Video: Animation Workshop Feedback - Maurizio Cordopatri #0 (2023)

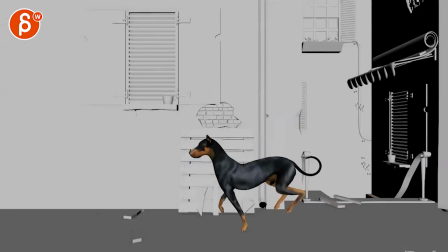Alrighty. Got a shot here. Dog going back, turning into this.
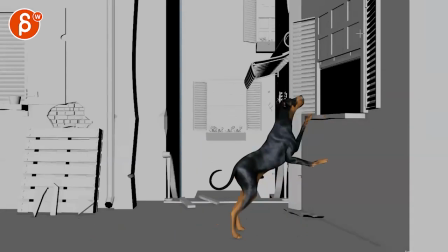This is the stepped version. Not sure if there are going to be any camera changes, but I know that set.
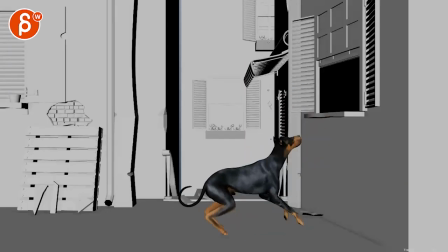There is also a spline version. So looking at this, I think that works a lot better, having a moving camera.
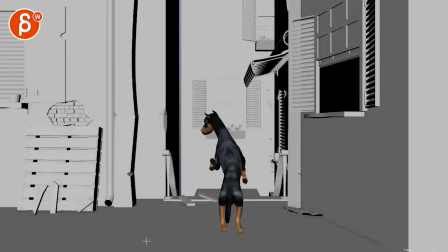I think we can slow that camera down. That's a harsh linear key right there.
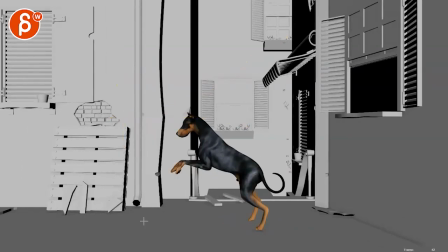So definitely have your slow ramp up into that.
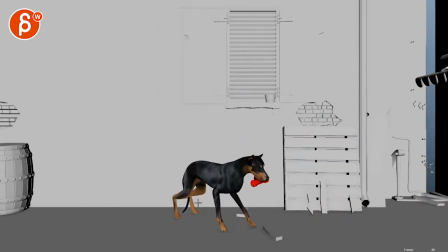The dog can easily be here, if not here, leading the camera, and then the camera can come to a stop a bit late and overshoot.
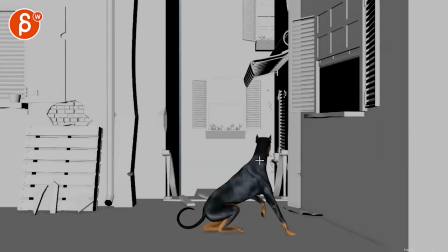But that's something we can easily work on later. For you to work on, you can also have something where, imagine the camera is like zoomed way out.
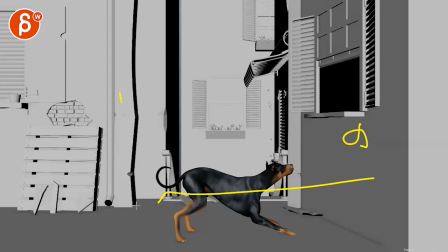So you got the window and then all of this, and that's your framing, and the dog is about this big in frame. So you can just really concentrate on the mechanics and everything else. Don't have to worry about the camera just yet. In places, I would say it feels a bit slow. This could be a tad faster on that drop.
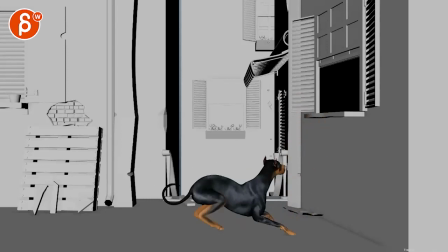Just like generally, in terms of just the feeling and the weight, even this move back for a dog this size, I would go just a bit faster, just a bit, just for the weight of it. Not that it's like, you know, like a tiny, tiny dog.
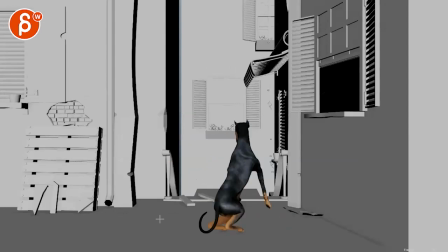It'd be super fast. At the same time, that's almost too fast, and it's probably, I'm reacting to this.
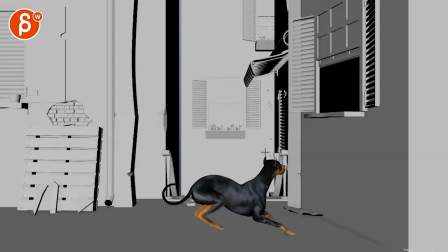I like how it starts, but then we have smaller spacing going up here, and then, whoa, a big pop going to the left. And then suddenly small spacing again. So your two frames here are adding a bit too much poppiness to all of this.
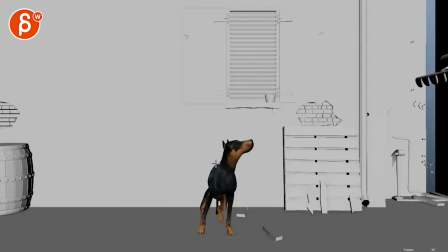And then on that turn, I would try to find a way to turn him more so that the butt is here to get just, again, a cleaner silhouette so we don't have everything stacked up here. And then that jump again feels a bit slow.
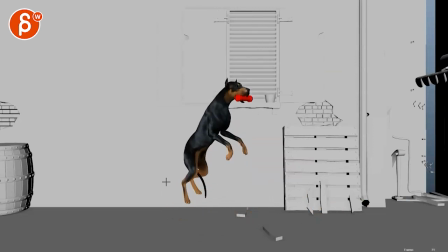Whang, that landing. I don't mind the jump, to be honest. It's almost a bit poppy again, mainly because of your spacing-wise,
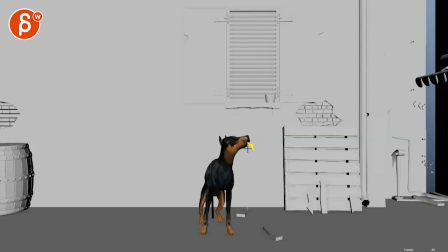you're moving to the right, and then we have a sudden direction change over one frame to the left, which makes this feel very light. And then you have a really big spacing pop going up here. And then I don't mind the slight change because the butt is going this way.
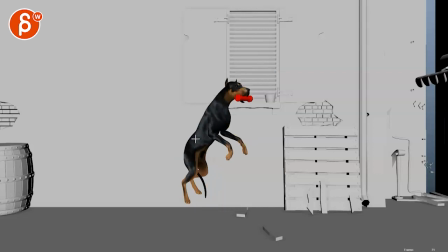There's a bit of a curvature in the upper body, in the whole body, to get a bit of this in here. But I would still try to minimize it.
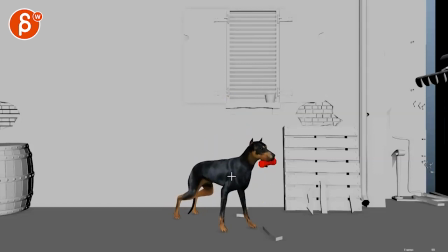This gives you a lot of zigzaggy arcs there.
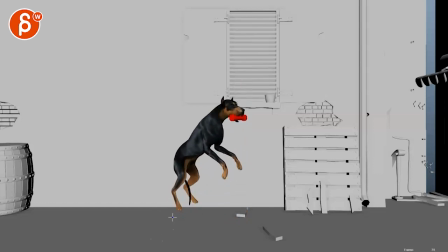But that landing is very soft. And it's like we're easing in, and we're almost easing in onto this.
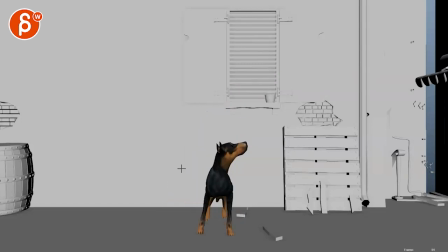It just all feels a bit too soft. So I'll cut a couple frames out, give this a bit more weight.
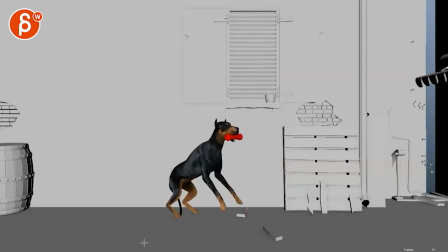That being said, you provided the reference.
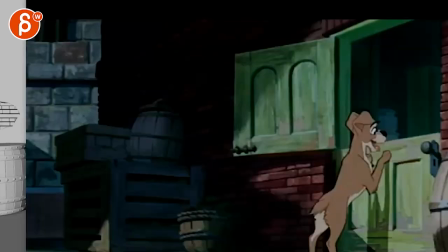And usually I am not a fan of using animated content for reference because it's gone through the stylization process already.
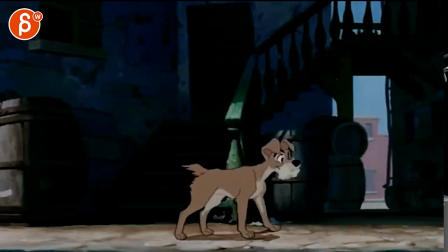So you have the reference here, but it's definitely different. You know what I mean? I mean, I know you know.
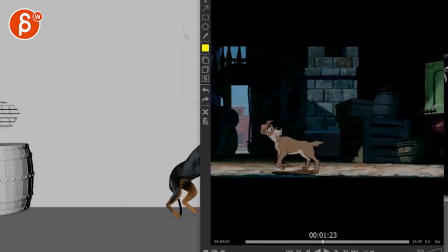You're the one that chose it. So if I look at this here,
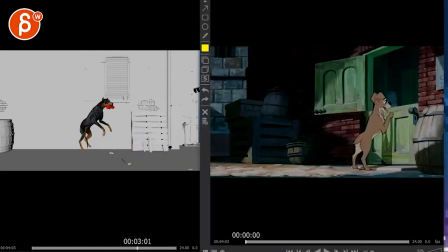and you can play this here, I mean, it's obviously
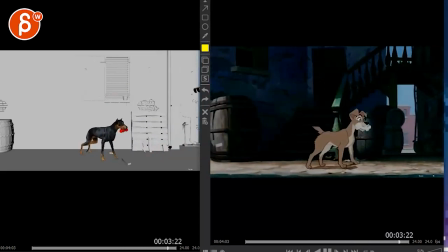rough, rough, rough, but the general action is the same.
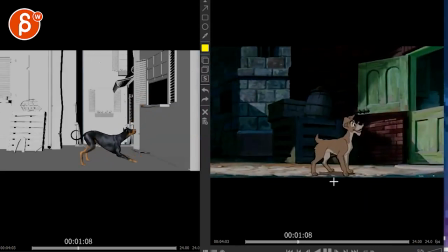But the thing is, to be honest, I don't mind in this case.
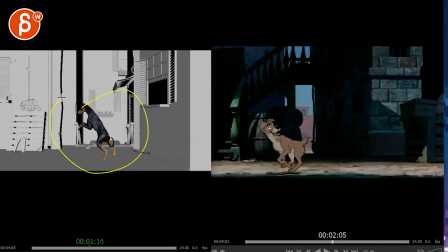I would still look at that actual dog in real life to get all the proper references and the weight and everything.
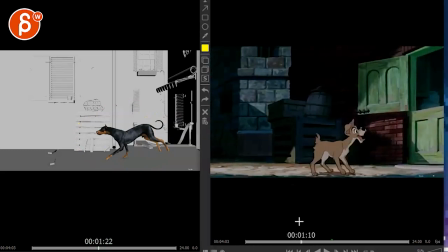Because that's my concern, is that if you look at something like that, that's already stylized, and in some parts, definitely light. Obviously, it's still well animated, but I'm looking at this being more realistic looking.
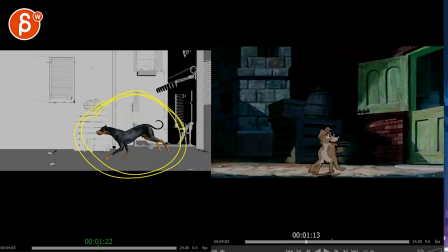You know what I mean? In terms of just the model, the texture, so the feel of it is not going to be as stylized as this already visually. So this needs to feel more realistic, to me at least, subjectively.
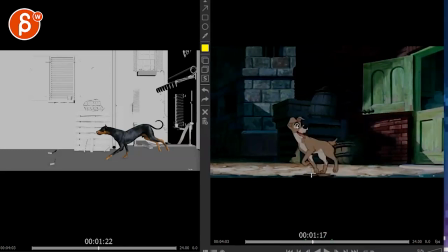If you look at this turn, there's a turn, and then bam, it goes straight into fast movement.
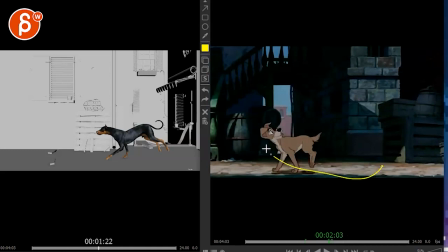There's not enough ramp up in terms of weight.